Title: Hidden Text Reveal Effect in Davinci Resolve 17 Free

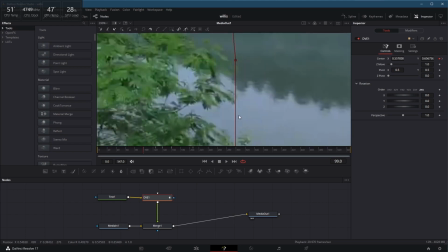I just want it to be just a little bit smoothed out. So let's see how that does now.
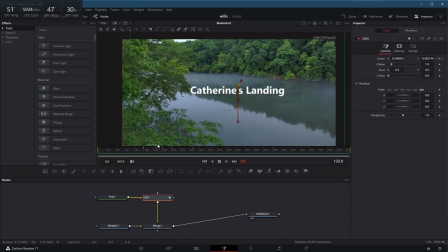That seems to be tracking pretty well to that position on the screen. And so now I will go further.
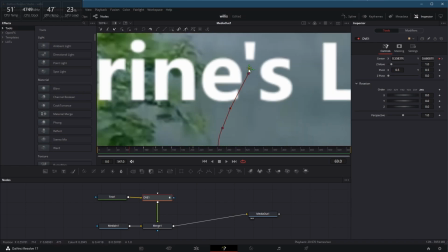Again, control and mouse wheel, and I'll drag that up just a little bit more.
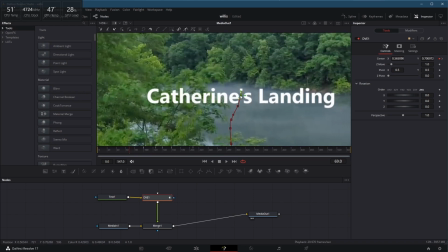Control mouse wheel out. Let's see how that does.
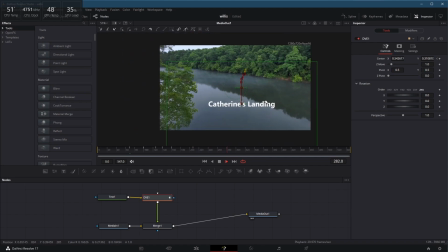Okay, so that's roughly in the right spot for the duration that I've set those keyframes in.
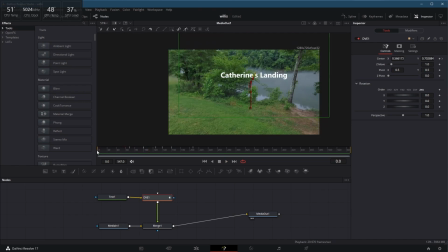The problem with it, two things. One, it's not moving perspective-wise, so it's not rotating. It's also not getting bigger or smaller. But we're gonna deal with that in just a second. And now I'm going to check out the drone movement. It's pretty linear.
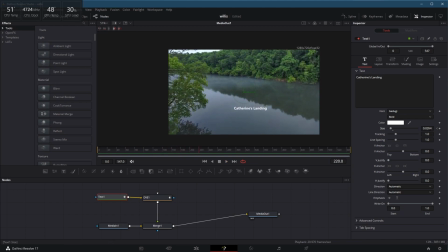in terms of how it's motioning. So I'll make it bigger at this point. Notice I set a keyframe on it, and now I'm able to let it grow with the river as it grows bigger. I didn't quite get it big enough at this point. So I think spanning the width of the river there, more or less, still good perspective until about there.
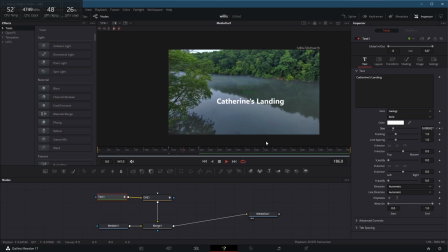And right here, it looks like it needs to start getting bigger because we're getting significantly closer to it. So I don't like that keyframe. Instead, I'll let it be a bit bigger there. All right, let's see how this works.
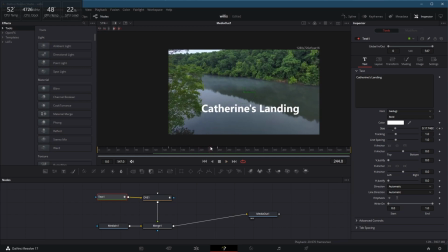All right, clearly there's a positional problem, but it should be off the screen right about there. And that's the next thing that we're going to work on. So as it comes through here, right about there where it starts to move up at me, it's not really our goal, is it?
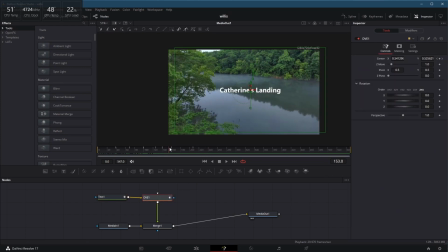Click back on my DVE. And it needs to bam right there. Okay, so I've got this point, and now it needs to move off the screen. So instead of staying where it is, it would move down this way some and see how that works.
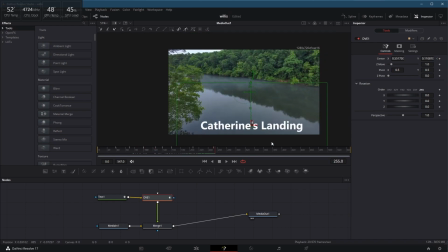Ooh, that worked really well. Okay. And then down here, just a little bit more. Notice that looks like it's roughly in the same spot. Even as I quick zoom, you can tell that that's moving with the screen pretty well.
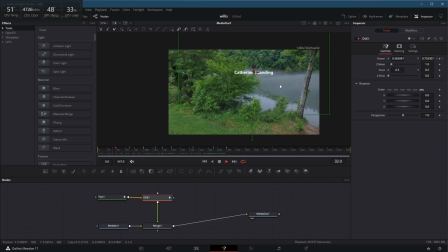And now really the last thing to do on this is to rotate it so that it matches its position. Instead of facing directly at me, I want it to face up and down the river. And I'll start back here at the beginning.
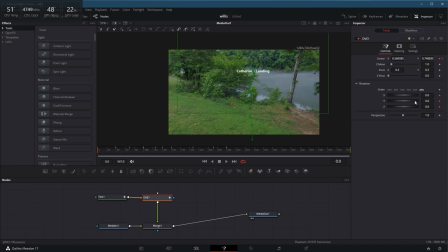I'm going to keyframe each one of these. I've got my playhead down at zero, and I've hit the dots or the diamonds next to that. Let's check out which way these tilt. So this one tilts this way, Control Z. This one tilts that way, Control Z. And this one goes that way, Control Z. There we go.
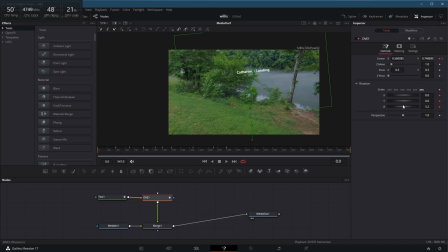So I'll start with this one and just ever so slightly tilt it this way. I'm gonna play with my Z now to tilt it towards me a touch, and let's see what we can get done with this, okay? Now I know that my Z needs to go back that way a touch, and let's see what we got.
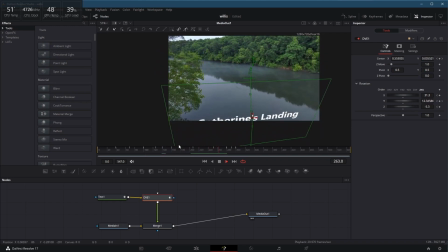Hey, that's really not that bad. And the last thing I need to add is that CB Super node. So I'll do that by right here with my text. I'm gonna put it in between here because remember the DVE will adjust anything that feeds into it.
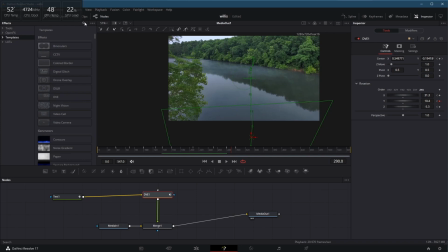And to that end, I'm going to come up to my tools and templates. I'll search for my CB reflection tool that I've added. Now I just drag it on here, pipe in the text, and it will automatically reflect my text.
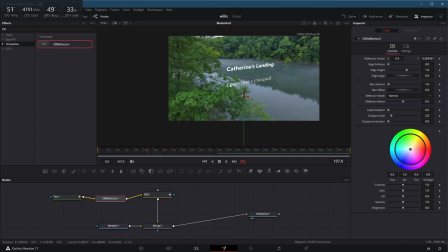There we go, pull the text back on the screen, bam, there's my reflection. Now, that's a little harsh. CB Super's done a fantastic job of giving me some controls. I'll shake the edge softness down, I'll blur it up a touch. And I like this liquid displace that he added because it really does allow me, watch what happens, see the ripple?
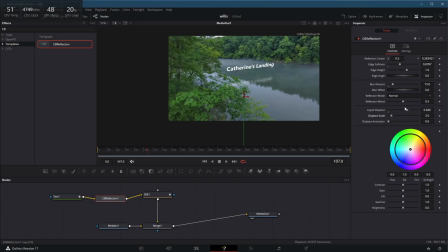Now this is pretty still water, so I'll leave that where it is and do some displace animation. Nah, not really.